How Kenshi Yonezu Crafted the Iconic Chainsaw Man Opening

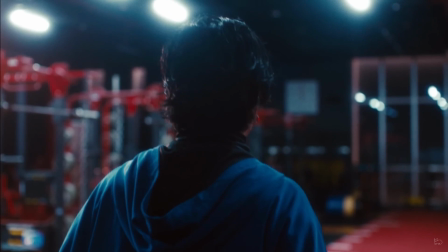246s
The fact that Yonezu managed to portray the anime so well in the song is just so superb and I love it so much.
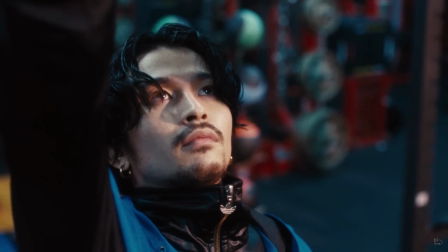253s
I can't wait to be listening to this song over and over again for how good it is.
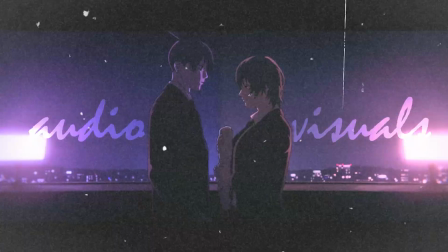261s
Okay, okay, okay. So now it's time for me to talk about the other half of the opening. I just talked about how the audio sounds so fascinating. Now it's time to talk about how the visuals look so spectacular. References.
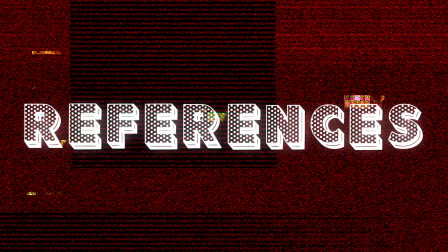273s
Animation. Composition and editing. These are the three things I'm going to talk about that makes this opening visually stimulating for me.
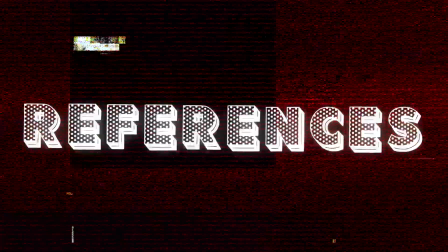281s
And the first one is the references.
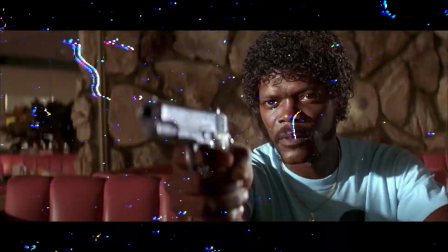283s
There were so many references scattered throughout this opening that it would get any movie watcher, just like the mangaka Tatsuki Fujimoto, excited for seeing a reference.
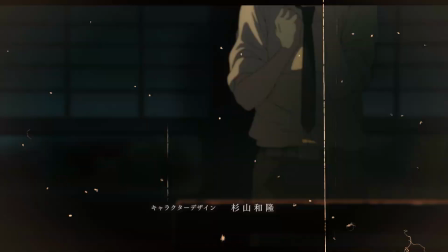292s
It would make them want to try to pick up on as many as possible, and I managed to find a few which even got me excited!
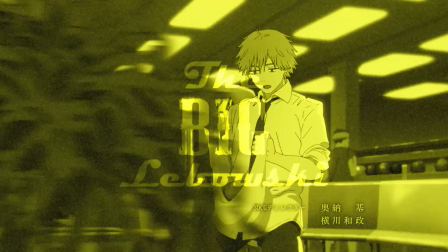298s
And the ones that I noticed were, Fight Club, Reservoir Dogs, The Texas Chainsaw Massacre, The Big Lebowski, and then this! Mickey Mouse Clubhouse baby! Hot goddamn diggity dog my confidence after knowing that skyrocketed all the way up to the moon, but I was wrong.
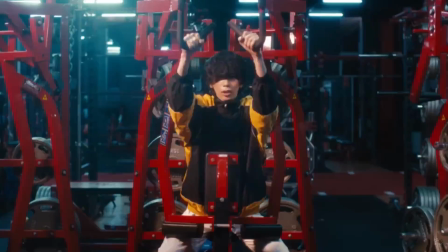318s
It was a dance to Soda, We're Alive from Morin Musume, which is sampled in the opening song Kickback.
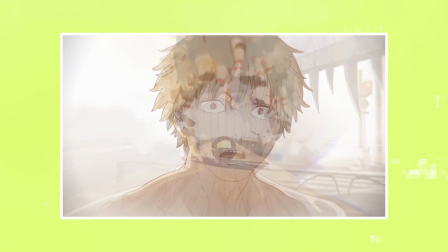326s
There are just many references in this opening which feed the craving movie maniacs with joy,
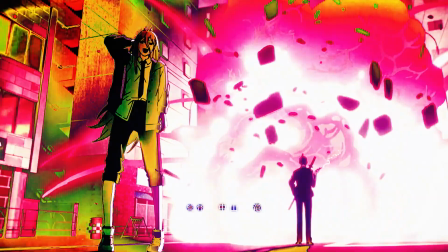332s
but there are also references to other pieces of media as well, like Tatsuki Fujimoto's iconic explosion, the Divine Comedy,
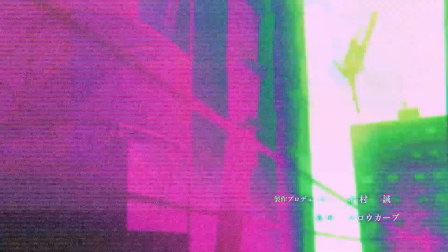339s
and Denji crashing three times into buildings after getting knocked into the air.
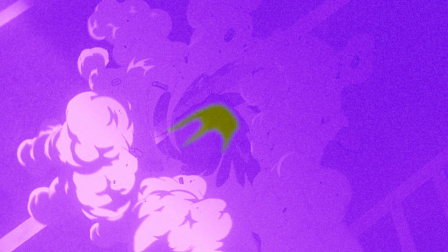343s
The holes his body makes look like the letters CSM, which stand for Chainsaw Man.
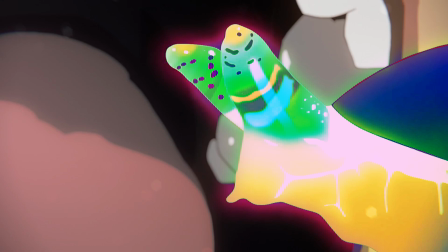349s
Whoa, who would have known? But there are also parts that foreshadow events in the anime. The Leucocloridium parasite infests, slugs, eye stalks, and it mind controls them,
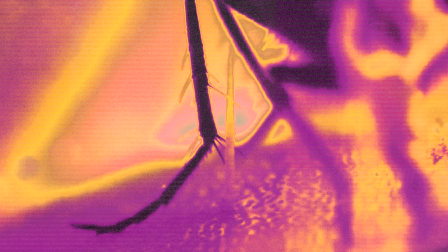358s
which is just like Makima, who is very manipulative and wants to control Denji. And with the flytrap, which captures small insects and traps them in with its small bristles,
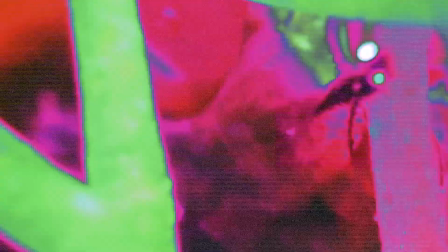368s
which makes it so that the prey can't get out and it slowly gets dissolved through the fluids of the flytrap.
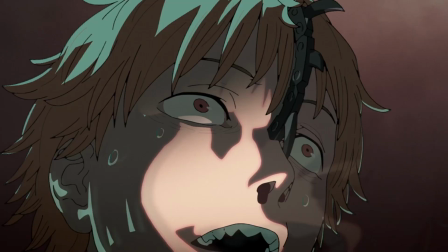373s
Which is just like Makima, capturing Denji and trying to make it so he can't escape from her grasp. Then we have Power's titties, which are a driving factor for Denji's character development, which isn't a joke.
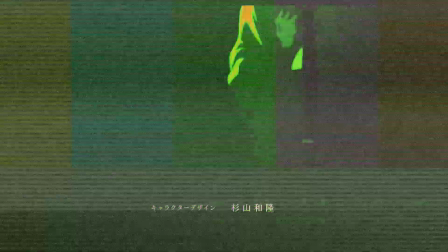384s
I just find the references so fascinating and how that alone has captivated many people to watch the show and can make this opening iconic for the future. Okay, I am a noob when it comes to talking about animation.
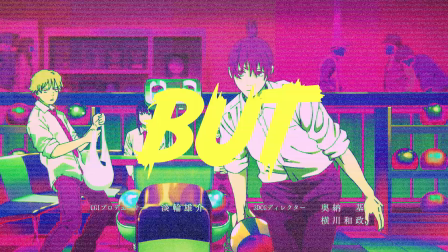399s
I need to do a lot of research on it and uh, yeah, but it looks pretty. So I'm going to try my best to talk about it, so if I do get anything wrong please correct me down below, please, please.
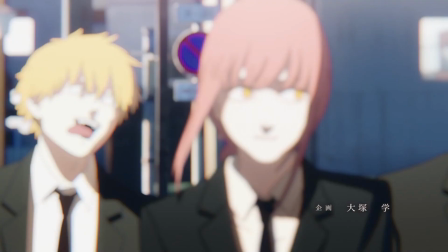412s
And these are the animations that I like. Denji moving at the start just flows so effortlessly.
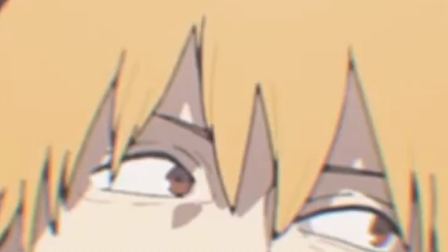417s
The way that his face moves is just like a human. Just look at his eyes, his mouth, his eyebrows.
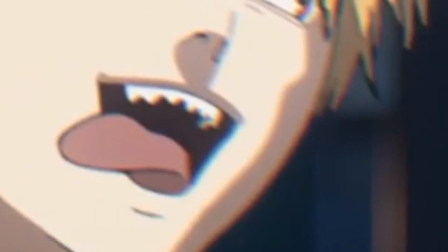423s
They all move in such a human way, but his mouth is the most impressive Aspect of this shot because look at how that tongue moves.
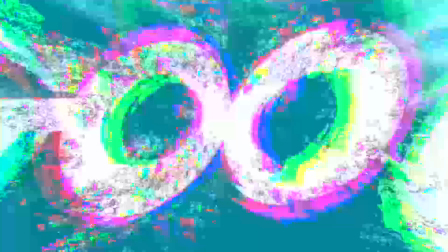431s
It's too good too good It's such a small detail,
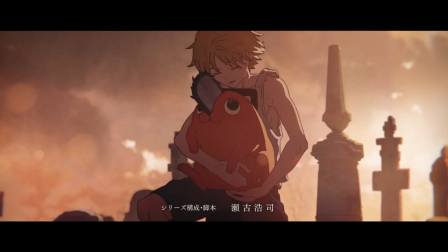435s
but it just makes it look so goddamn realistic The next one is with Denji holding Pachita with his wavering hair and shorts I just love how they think of every bit of detail and it's like that with the Denji boner head scene The
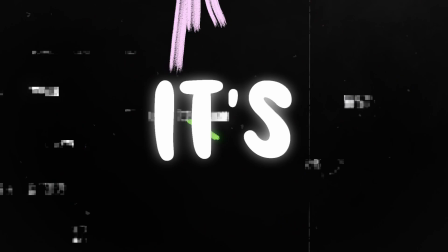449s
saw is erecting through his skull, the blood and sweat is trickling down his face. It's just so amazing!
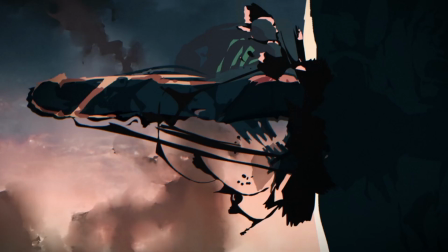455s
And speaking of amazing, this lineless part, is that what you call it? It looks lineless to me, you know what I mean?
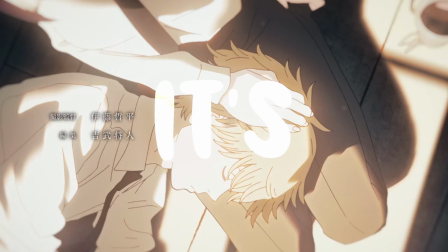461s
But this part here is so chaotic that I love it. It's just like Denji, so out of line.
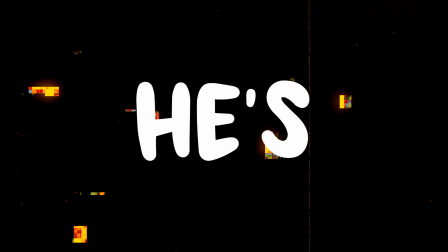467s
He's not in the classic line like everyone else is, he's in his own one, a lineless one.